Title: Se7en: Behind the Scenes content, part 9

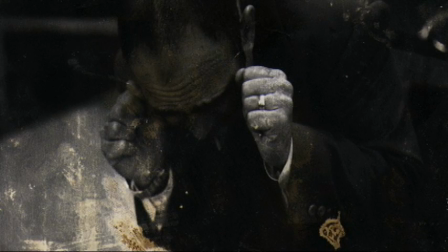With the greed photographs, I was working with the actor, David. In this case, again, it was very vague. He kind of didn't give me too much information.
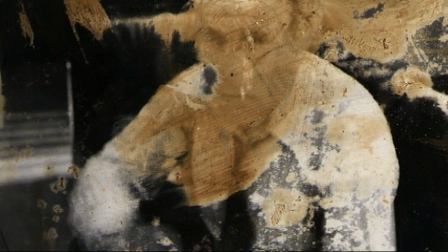He wanted me to go in there and just sort of make things happen, however I saw it. I just think it's just interesting when you have your photographs are telling a story, but they happen to be on a piece of paper as you're turning the page, or,
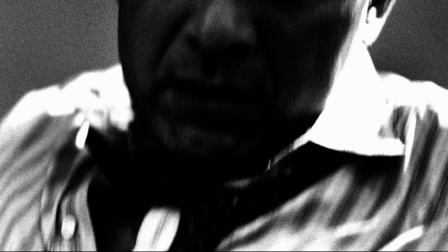I actually saw a book that was called A Paper Story, and I thought, or A Paper Movie.
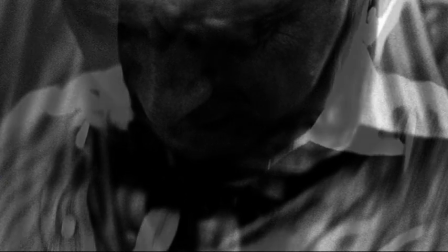And I thought that was just so beautifully put for somebody who likes to tell stories with their photography,
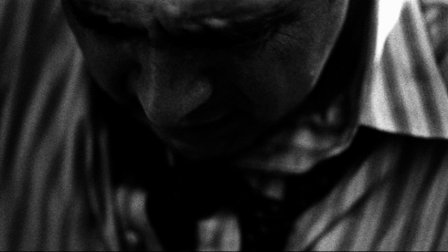and it's almost so close to showing a film, showing your movie, showing your pictures in a
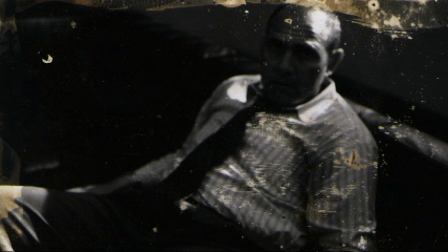cinematic way, but it's still, not really moving, or it's moving at the pace you want it to move when you're turning the page.
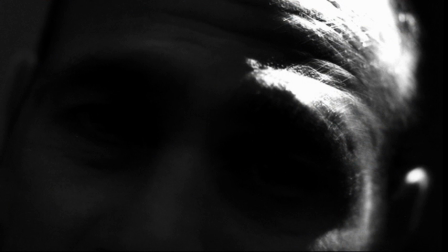I don't know if that makes any sense. I was first a fly on the wall spying on him, so I had a
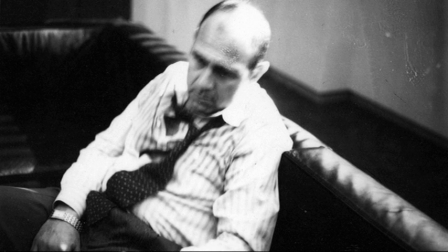Nikon 35 millimeter camera with a wide lens, just so it felt like I was kind of distant. And then I started with a wide lens, so I was kind of far away.
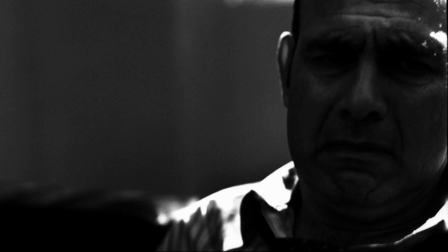And then as I wanted to get closer to him, I switched lenses, like a 50 and then 85 to 105.
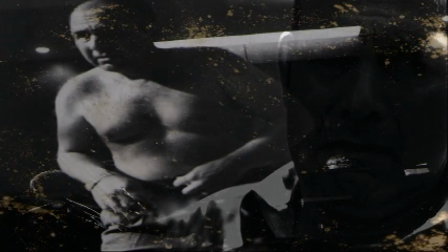And as those lenses changed, I was getting more and closer to killing him.
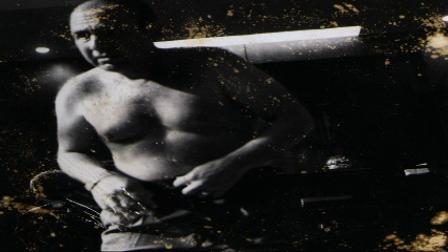Sorry, I was going to say the victim. And I remember just being so excited because I actually particularly like to take pictures of
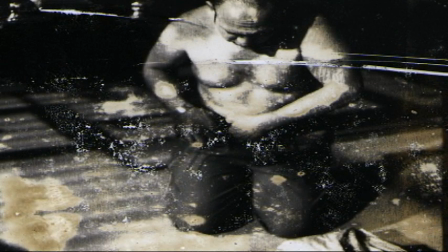dark things, and when I say dark, not just like literally the color, dark like that.
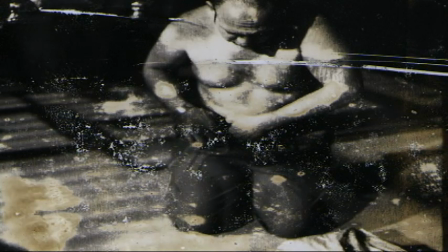I just like things that are just
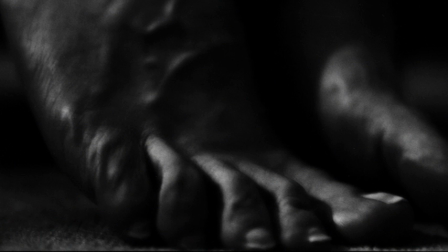unusual or not common, or things that like objects and also people that are just outcasts of society, I guess, in that sense.
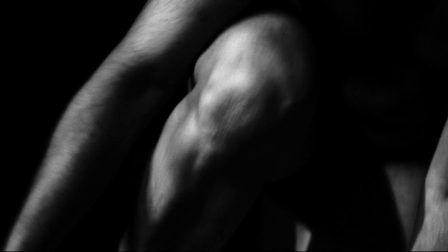For some reason, I'm attracted to that.